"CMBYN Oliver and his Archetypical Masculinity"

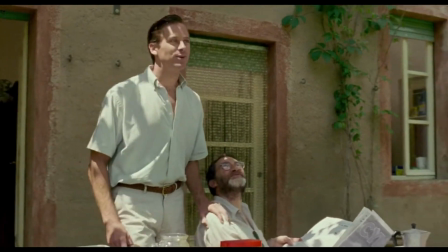Oliver is a loud and demanding character. He speaks louder than most of the characters in the film.
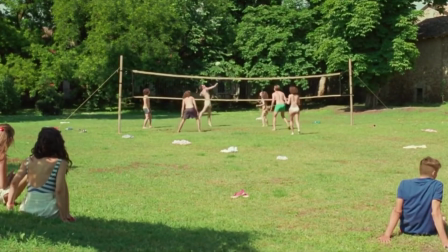During some scenes, like the volleyball scene, he can be heard even when he's not on screen. The third is the costume design.
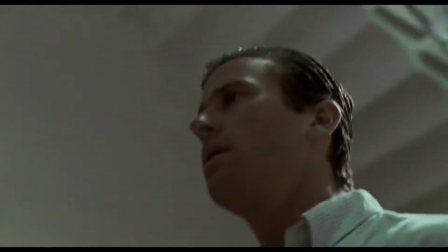He wears large shirts that highlight his imposing stature. He wears tight shorts that show off the shape of his body.
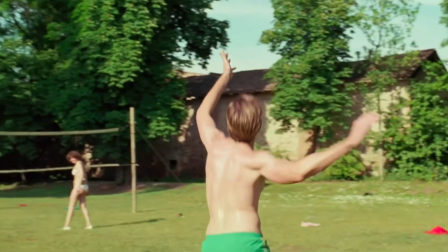The costume design also effectively utilizes the lack of clothing.
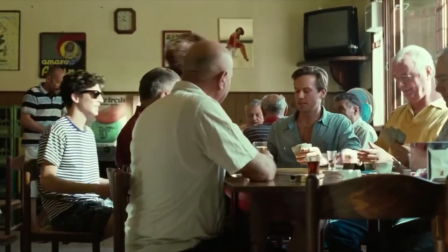The effectiveness and consistency of these techniques showed that Oliver is a purposefully masculine character.
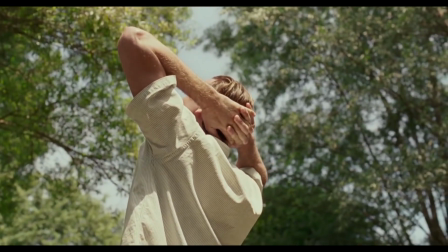So I think that Armie Hammer's Oliver is the reason that I just cannot get behind Call Me By Your Name, despite what a well-made film it is.
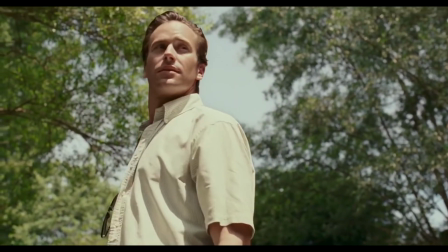He is arrogant, big, and loud in a way that's typical of Hollywood portrayals of masculinity.
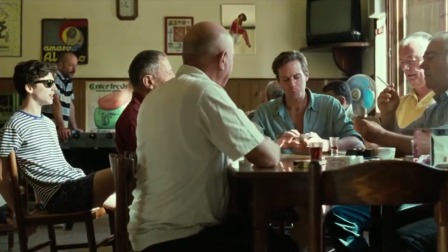I'm not saying that masculinity is inherently bad, or that Oliver should have been any different in this film.
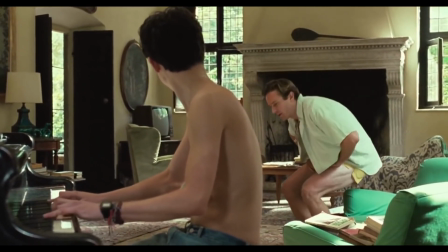Clearly it worked. So many people love Call Me By Your Name. It just wasn't the film for me.